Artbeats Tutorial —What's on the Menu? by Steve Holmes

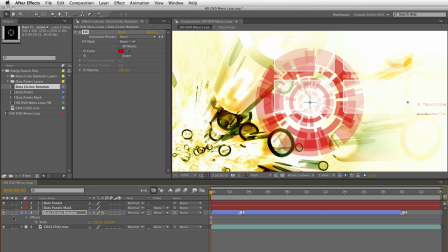4:16 If I go ahead and turn off the solo icon we can see it against the original background,
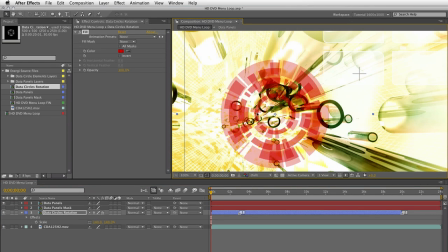4:20 okay, and what I'll do is I'll just scroll over here and we're going to position this now so it sits kind of in the center of where all of these icons are coming out from.
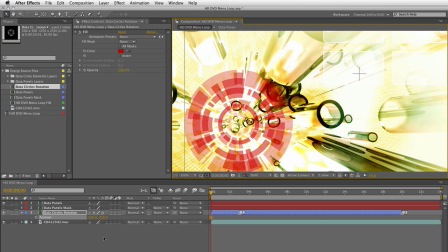4:29 Now if I want to be precise I can come down to the timeline and just sort of nudge it here and there to make numbers very even so 53720 that's a good enough guess.
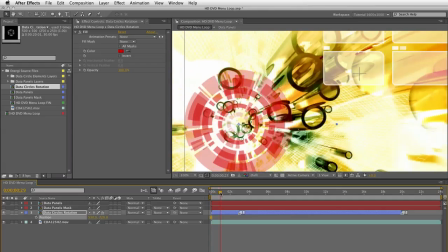4:38 So based against the original background it's kind of cool it looks like we have a set of rotating elements that are halfway down
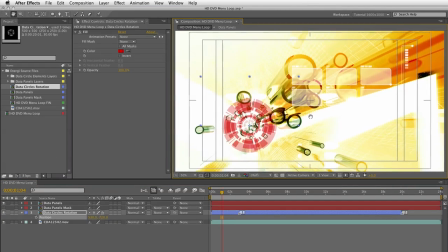4:43 this 3D mineshaft if you like that really sort of offset the design so definitely helps having it filled in red.
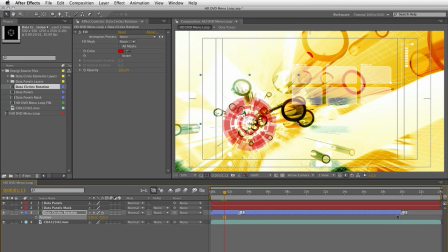4:49 Now you'll notice that it also doesn't take up the entire length of the timeline and that's because this original composition and the loop that's inside it is only 20 seconds long. Now we could go into the composition, change its length and then go in and change all the expressions to make them play for longer but in fact time remapping is a much easier way to do it.
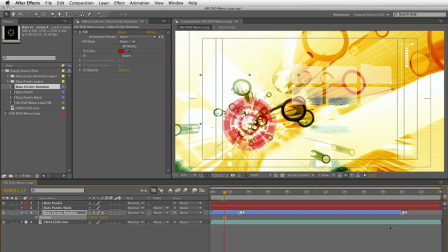5:07 It's basically a way to take all of the contents inside that comp and stretch their time inside this composition.
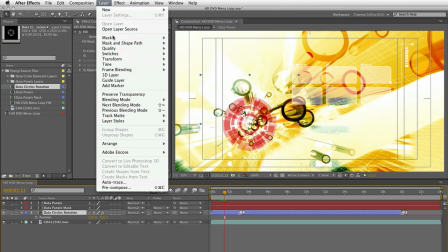5:13 The layer is already selected. I'm going to go up to the layer menu at the top of the screen, go down to time, go across and enable time remapping.
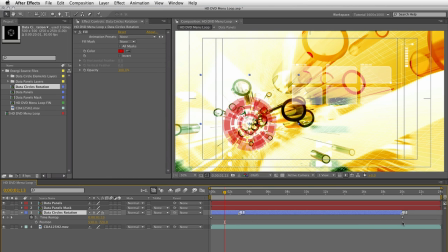5:20 You'll notice it puts two keyframes on here which basically are the beginning and end of the current clip. All we have to do is move those around to either make it play faster or slower. Now there's a lot more to time remapping than that but in this instance that's all we need to do.
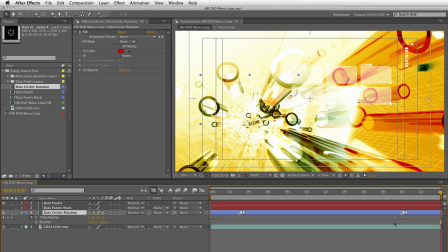5:32 So what I'm going to do is go to the end of the timeline and just trim the layer so it's going to be visible and then just simply drag that final keyframe so what was the 22nd mark and now drag it out to one frame past the end okay now I want to make it one frame because when we go back to the beginning and also look at the end you'll see there's one frame difference which is our perfect loop so now we
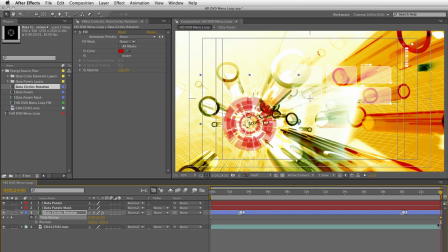5:52 have the background element and these red rotating shapes perfectly synchronized as a 24 second loop now the red itself doesn't stand out too well at this point so what I'm going to do is do a duplication just to make it a little bit more punchy so select the layer simply command d or control d on the pc and duplicate it on top of itself that looks great now I also want to add kind of
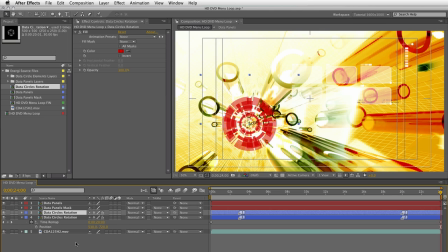6:11 a fake 3D effect in here as well and instead of adding cameras and doing 3D layers and everything else, I could just take the one that we've got and scale it up and make it sort of almost as if there's a set of these shapes slightly in front of us as we're looking
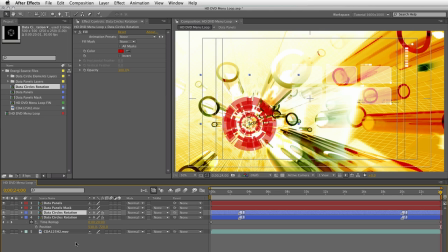6:24 down this tunnel. So a simple scale will do that and don't forget we've got the Illustrator layers in there on continuous rasterization so the quality will stay perfect. So I'm going to select the main set of items again, the 3D rotating shapes.
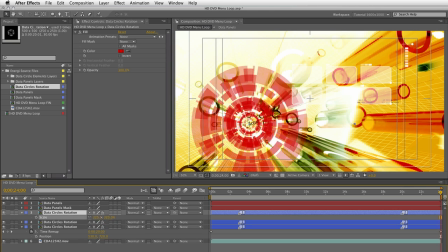6:37 I'm going to duplicate those once more, bring up the scale values I'm going to hold down the shift key now so I can scale this really big really fast and go so
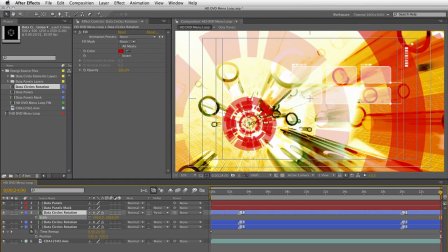6:44 they sort of come over almost towards the edge of the screen so I don't want them to completely disappear but around about 2400 or something like that now those looking great what I will do is also blur them out so we have slightly a depth of
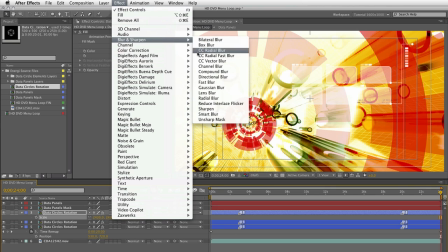6:56 field effect here so go up to the effects go down to blur and sharpen come down and choose a fast blur and I'm going to crank this up
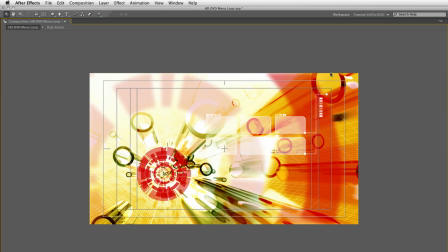7:03 to around 30 pixels now if I do just look at this at full size you can see that there's a slight feathering on the edge here.
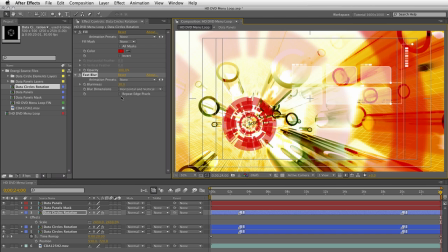7:10 So one thing I will point out is when you have elements that go off the edge of the screen like that, do be sure in here to turn on repeat edge pixels.
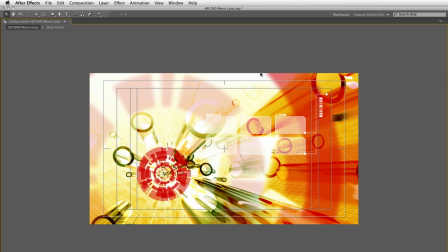7:17 That will make sure that the feather goes all the way to the edge, okay?
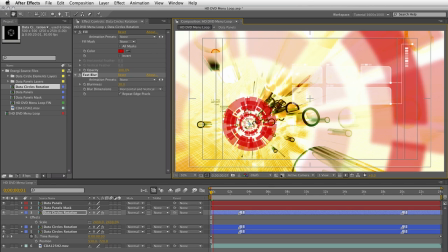7:20 So again, just a few frames of that, you can see that all the elements are now rotating and we have sort of a foreground and a middle ground element here.
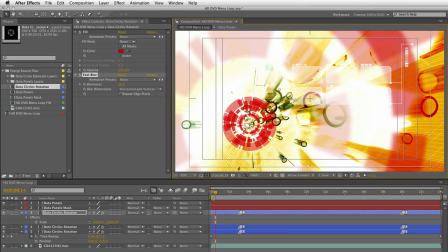7:28 So this is sort of pulling the design together very nicely. Now at this point, the design is really very colorful and for one purpose that might be great, but for what I'm looking for, it's a little too bright and cheery. So I want to darken things down and do some serious color adjustment on our background artbeats clip.
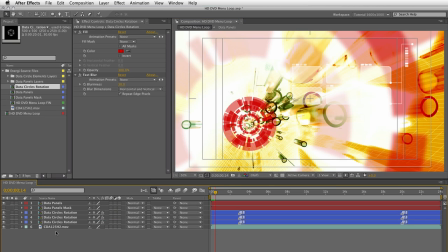7:43 So I'll just come down to the timeline and twirl these elements up, tidy them up a bit and select the background code rage clip. Okay. Now I'm going to add a series of effects here. The first thing I want to do is drain the color out. And for anyone who's ever seen my tutorials,
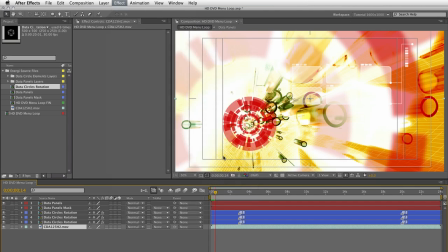7:56 the fastest way to do that really is to come down to color correction and choose hue and saturation and just knock the master saturation down to minus 100%,
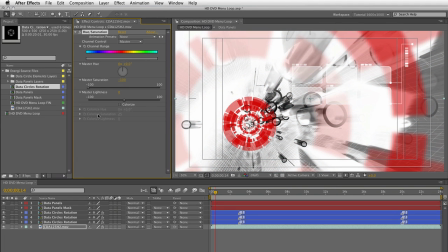8:04 okay? Now, I'd like this to actually flip the other way around. I think a negative version of this would look really cool.
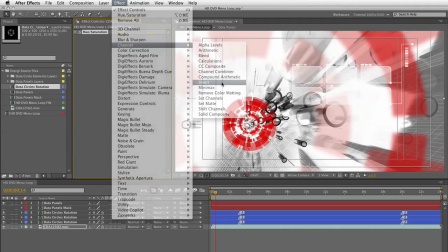8:10 So I'm going to go back to the effects, go down to channel, and simply choose invert. And you'll see the difference there immediately if I just go full screen.
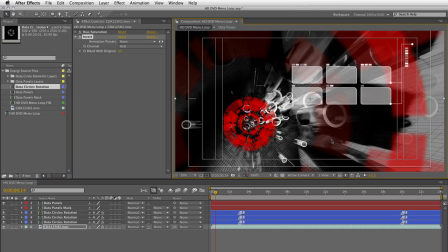8:17 Looks gorgeous. Invert channel, definitely a good option there. Now, whilst we've got it inverted, we could also do with darkening down some of the colors in there.
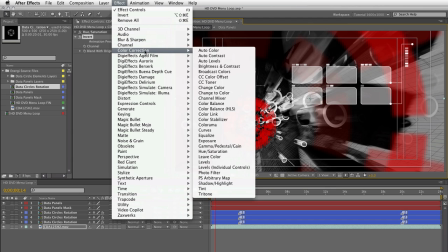8:24 So I'm going to go back to the effects and go to color correction, come down and choose levels.
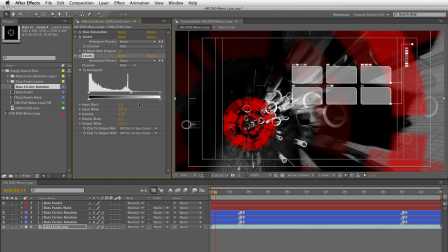8:29 And all I'll do is just adjust the gamma value here down to about 0.75. So we sort of pull these elements and the central red elements out a little bit more. I think this is looking pretty cool. Now I want to add a different effect here and I'm going to use a third-party plugin for this and this is from the Magic Bullet Collection.
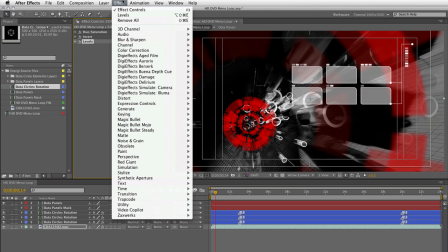8:45 That's available from Red Giant Software and it's got some wonderful color correction options in it but I'm just going to use it for one specific purpose which honestly you can replicate to some extent in After Effects but involves a lot more steps.
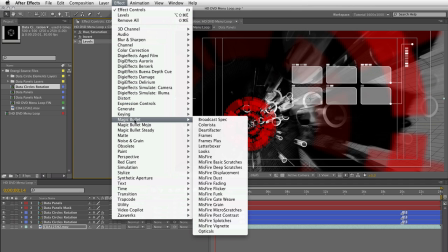8:58 So I'm going to use this as a quick option here. I'm going to go down to my Magic Bullet collection and go down and choose Looks.
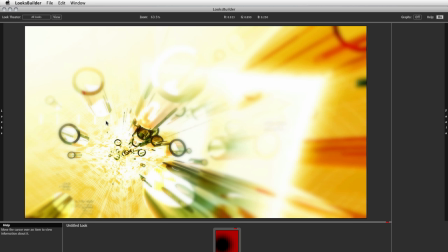9:05 Now this will bring up an option allowing us to go in and edit the looks and this will bring up an entirely separate interface called the Looks Builder and
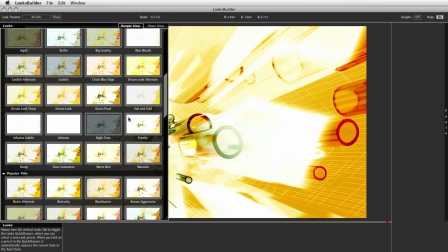9:12 just so you know over here on the left hand side there are a series of presets for sort of different effects like popular film
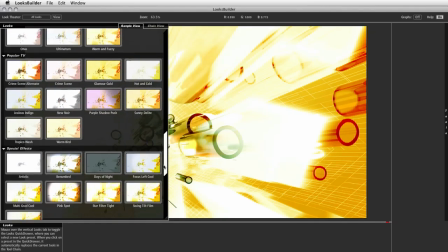9:18 or TV color effects, diffusion, film stocks and grain and special effects and that kind of thing.
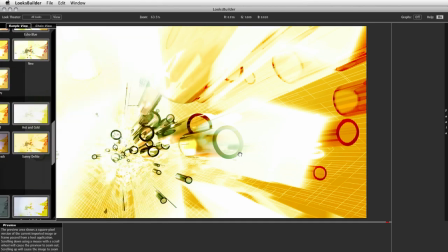9:23 So it's really some wonderful things to play with there but I'm not going to do that at this stage.
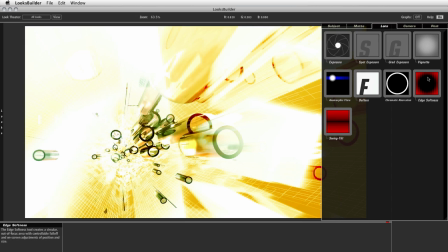9:27 What I'm going to do is come over here to the tools on the right hand side and under the lens setting I'm going to come down and choose edge softness and just drag this out into the screen.
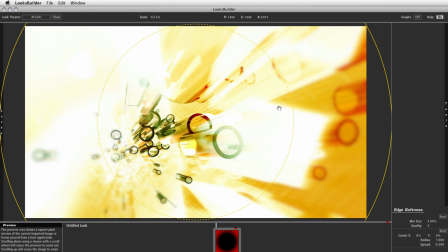9:35 Now you'll see what it's done is it's added sort of a soft edge vignette adjustment layer which is blurring out the edge here and then fading it back into focus. Well what I'm going to do is slightly reduce the size of this, okay, and then simply drag it over so its central point is roughly in the center of where all our elements are coming from.
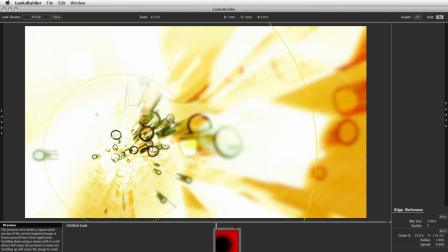9:53 So it's like we're taking our camera now and adjusting focus so we're looking down into the shaft. Everything over here is blurred and the other benefit of that if I go ahead and click OK is that when we come back the focus
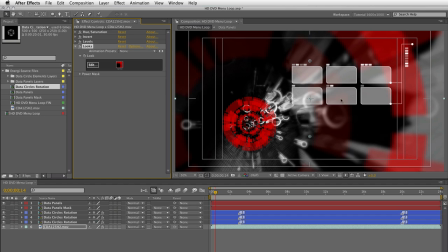10:04 is now taken away from the background and helps bring these elements for the DVD menu actually into the foreground. So really cool option there by using the magic bullet looks. Now one more thing I'm going to do here is add a glow so these white highlights here in the background stand out a bit more.
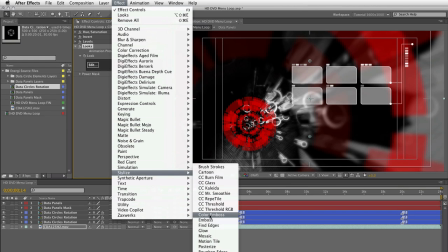10:19 So again back to the effects I'm going to go down to stylize and come down and choose glow and I'll just change a couple of settings very quickly here.
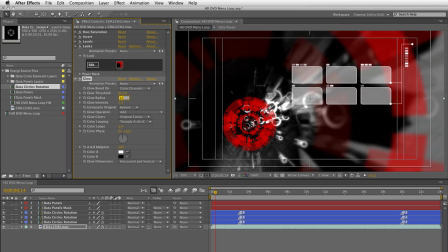10:26 I'm going to increase the threshold to about 80%. I'm going to knock the glow radius up to around 30%. Okay, so they stand out a bit more. Then I'll go ahead and make sure that our glow colors are using the A and B color maps, both of which I will set to white.
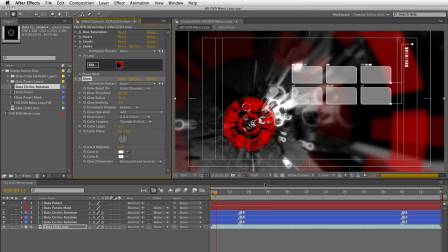10:40 So we just get a nice bright glow there. And if I just progress through a few frames there, we can see that as the elements sort of become more visible before they go into a glow state,
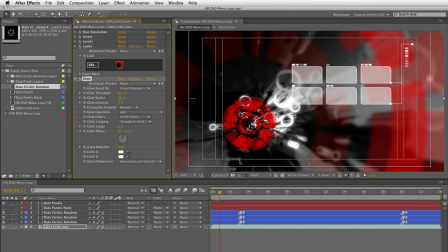10:48 we get a real nice highlight on them and sort of over here on the left hand side. I think just graphically it offsets the black and the red very, very nicely. Now the final thing I want to do here is add a little bit of color and blur into these panels here. Now the idea behind the DVD menu is that these might contain video, but maybe we're going to use them for something else,
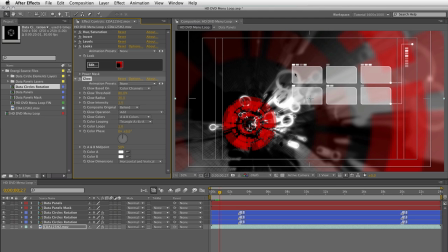11:05 sort of an icon based technology or even just text or something like that. So the way these elements are visible here in the background, it could be a little bit distracting. So I'm going to use a nice little effect just to tone that down a bit. Now over here in the timeline, I've got a layer that's hidden and I'm just going to go ahead and turn that on and isolate the layer so you can see what it is.
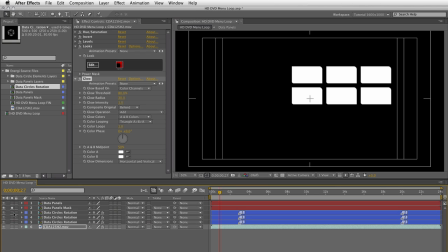11:22 It's basically the content areas of those six panels. So just those areas can be used essentially as an adjustment layer.
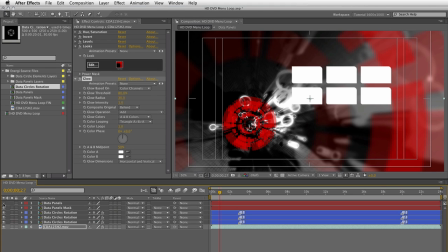11:30 So if I go ahead and turn all the layers back on but disable the top one so we can see just this panel's mask area here,
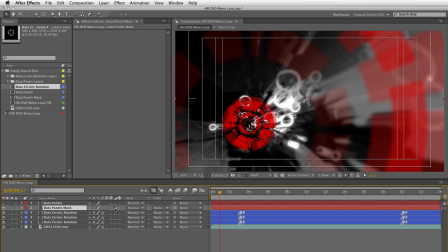11:36 I'm going to come in here and choose to turn it into an adjustment layer which will make it transparent but any effects now applied to this layer will affect all those layers underneath. So I'm going to go up to the effects. First thing I'll do is apply another fast blur, okay and this one I'll make about 20 pixels in fact I'll just do about 40 so you
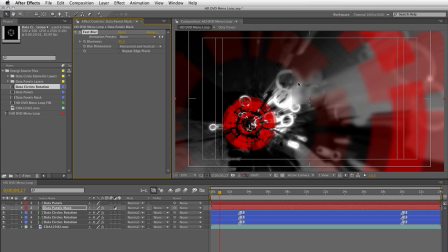11:52 can see what's happening okay you see the blur is now being applied through the exact shape of those panels and those are illustrator files remember okay I'm going to drop that back down to about 25 something like that and then I'm going to go back to the effects go down to color correction and choose cc toner now this will allow us to adjust the tone of the color in there and I just want to introduce a little bit of
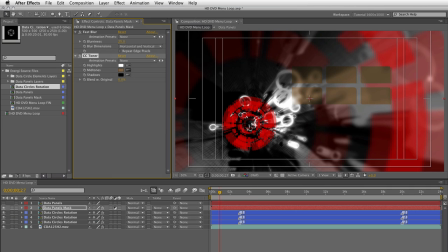12:12 red into the midtones so I'll just pick up the eyedropper come down here and choose one of the reds from our background elements. Now it looks very strong at the moment but remember the original panels that sit on top also have some white in them so if I go ahead and turn those back on you can now see that we have a sort of a faded version of that red.